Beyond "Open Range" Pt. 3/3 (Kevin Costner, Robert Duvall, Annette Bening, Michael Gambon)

It's nice. I didn't want to use that one. We got that one. Go on the other side and come this way.
And he's a national treasure, and you have to kind of take care of him. You know, I want him to be very powerful for us.
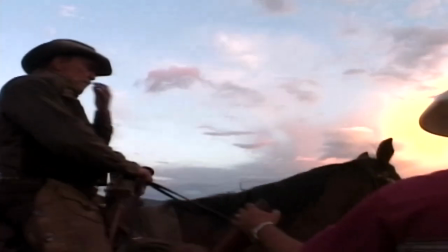0:13 I want Robert to be able to look back and think of it as his greatest role.
Stand by for a picture, please.
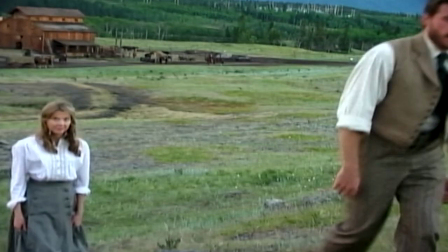0:19 I'm going to go again. So, folks, that's a good night to Annette, to Dean, and to Bobby.
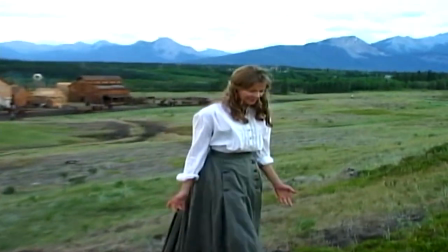0:27 I was expecting applause.
Working with Annette Bening was a real joy for me. It was a joy for me because I had so many things going on. And the one thing that the great actors have in common is you never have to worry about them.
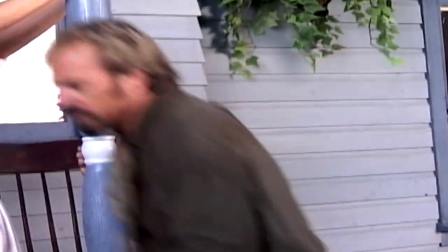0:41 I looked up and there was not only my actress, but there was an ally.
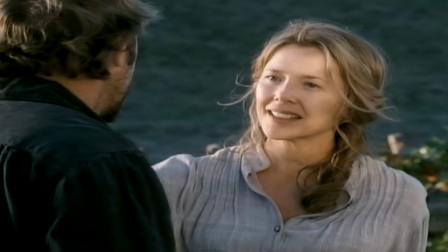0:47 The woman needed to be of an age where she was just about to turn the corner on missing love.
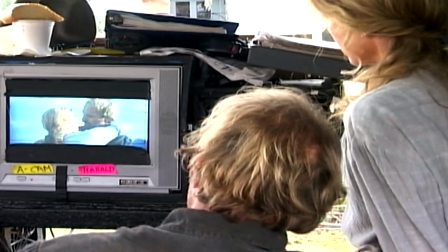0:53 I wanted someone like Annette Bening, who, if she was never going to get it, was still going to hold on to her pride.
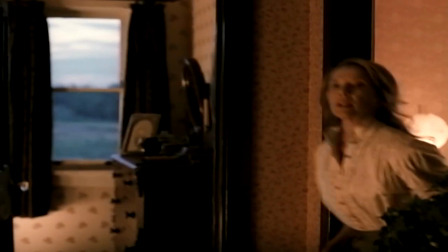1:00 And that's what Annette brought, was a certain authority about being everything that a woman is. I spent a lot of time in that house because I'm, you know, the woman in the house. So I was there a lot.
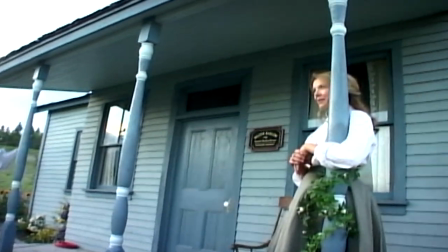1:12 It was so comfortable. It felt like my house. It really did. Except that there were lots of crew guys in there all the time with a lot of hot lights steaming it up.
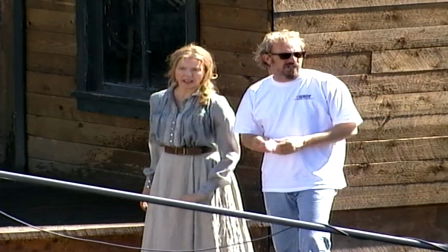1:22 To see her work, to see her come in here and throw herself into a boy's movie,
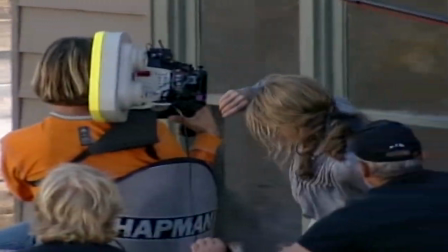1:27 because traditionally women don't have big parts in westerns, they're the ones that sit and wait for if their men come home or don't come, and to see her, a classic actress, throw herself at this was really, number one,
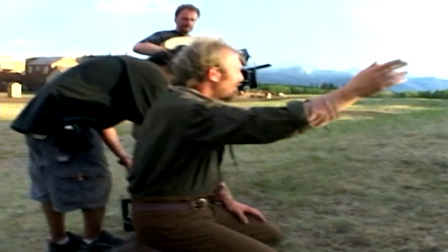1:39 great for me to see as a colleague, as a fellow actor, and as a director, it really lightened my load to have her come in and instead of her saying,
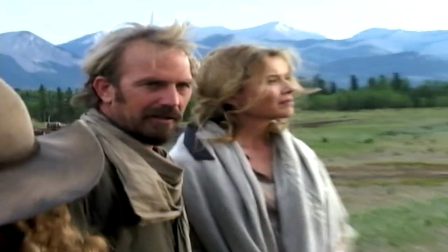1:47 well, what am I supposed to do here while you guys are all doing this? She never once said that, and she has no idea how I appreciate that.
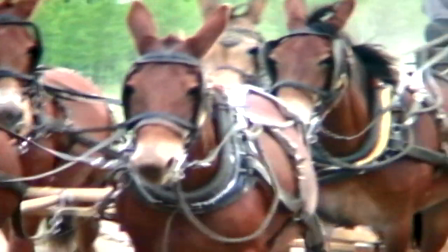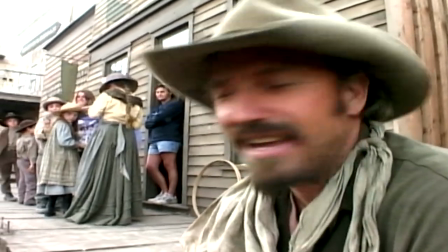2:04 This is our big extra day. These are our kids.
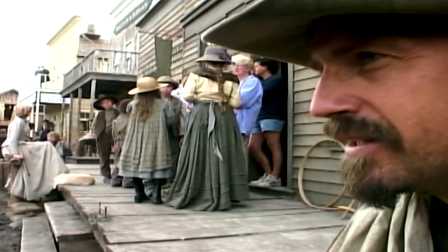2:10 I got laryngitis for about 10 days, and we were able to film around it and never stopped shooting.
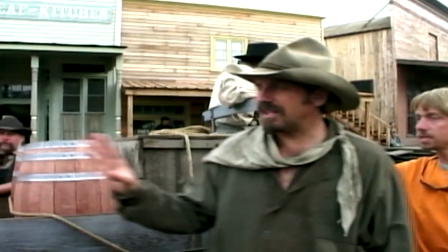2:17 I think we can hide that.
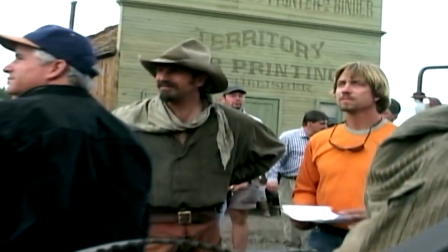2:20 I probably added a few more miles to my legs because instead of being able to say something from 20 feet or 100 feet to somebody,
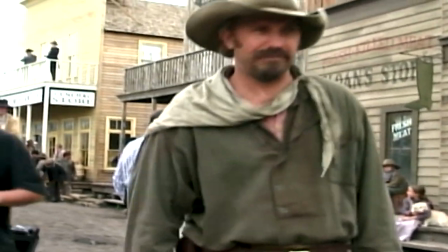2:27 I had to run all the way over to them and kind of yell into their ear.
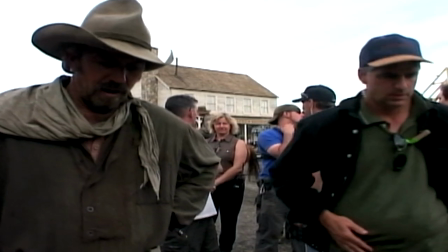2:33 Things weren't going my way in certain instances, but one could also argue that they went perfectly.
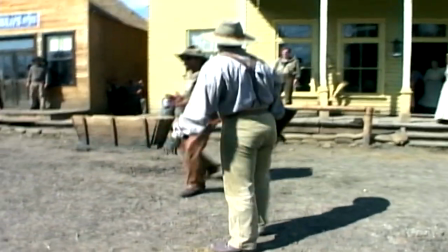2:41 Don't get in here. Get back in here. Your brother's there. You see him.
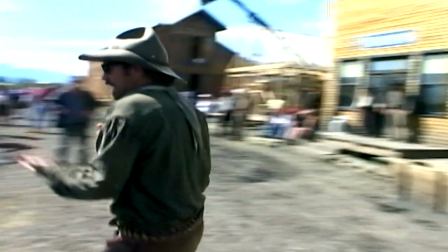2:47 And then it has power to shoot. If you're right here, it doesn't have the same thing, okay?
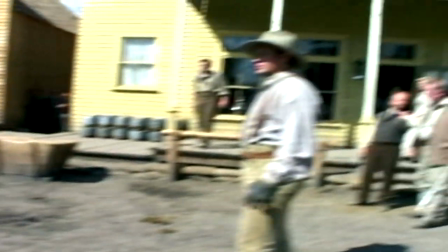2:53 You know, there is a point in every actor,
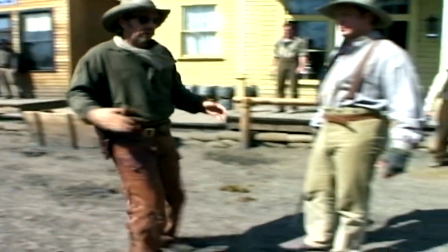2:56 in every scene, which is, well, no matter how large a scene or how small, which is, well, what about me?
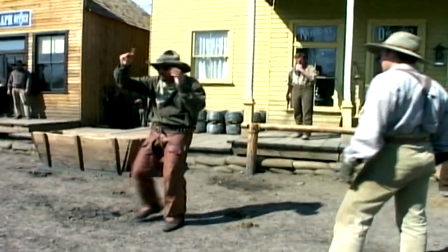3:02 What am I supposed to be doing when this is going on? And that's a very legitimate question.
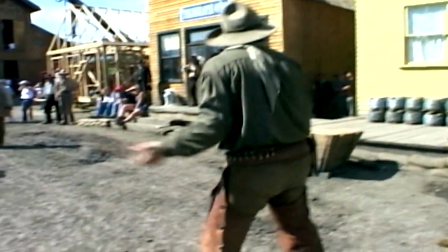3:08 And in a shootout where you have guns going off, which by nature,
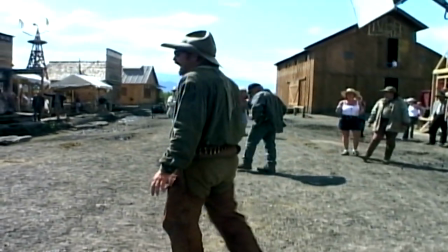3:13 even when they're fake guns, are dangerous, you kind of have to know what everybody's going to be doing.
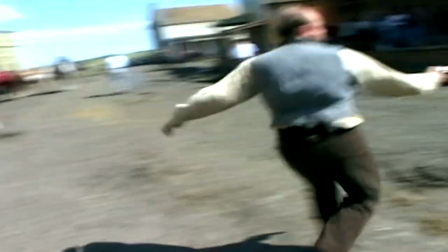3:24 And there's a ballet.
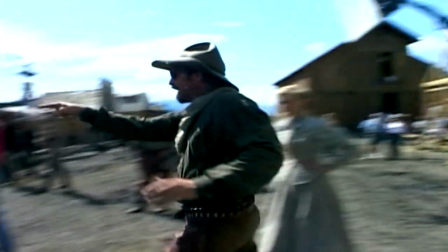3:26 There's an organization to the chaos that you have to try to understand.
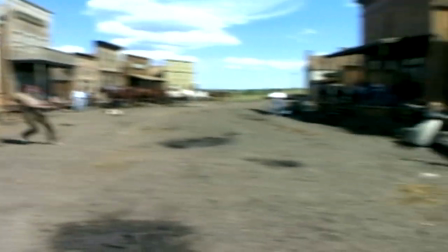3:36 They have to see why that works. Why does it work for them to shoot now?
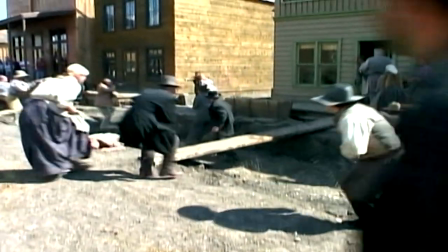3:41 Why does it work for them to walk here? They have to have their own logic, their own survival instincts as an actor,
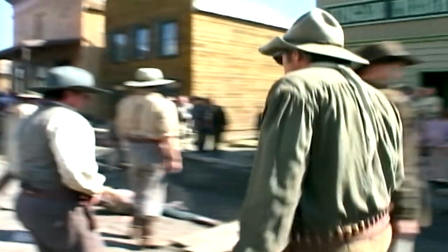3:48 and I try to think of that for them so none of them are left feeling stupid.
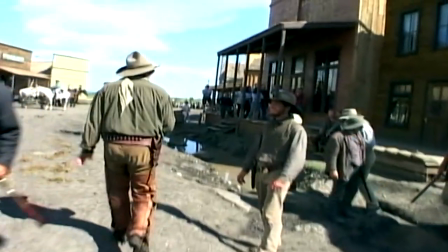3:53 Like, well, look, all this is going on, and I'm doing nothing. That's good. That's good.
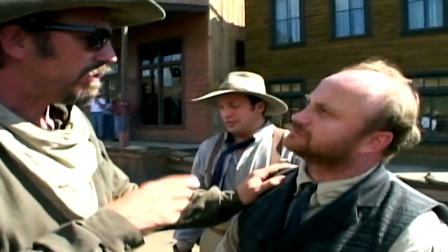3:58 We'll clean that up because that's important, because I want you to not be whooped.
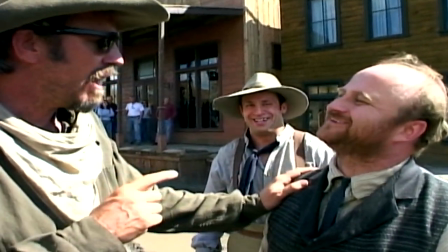4:04 You're going out, you're not a gunfighter.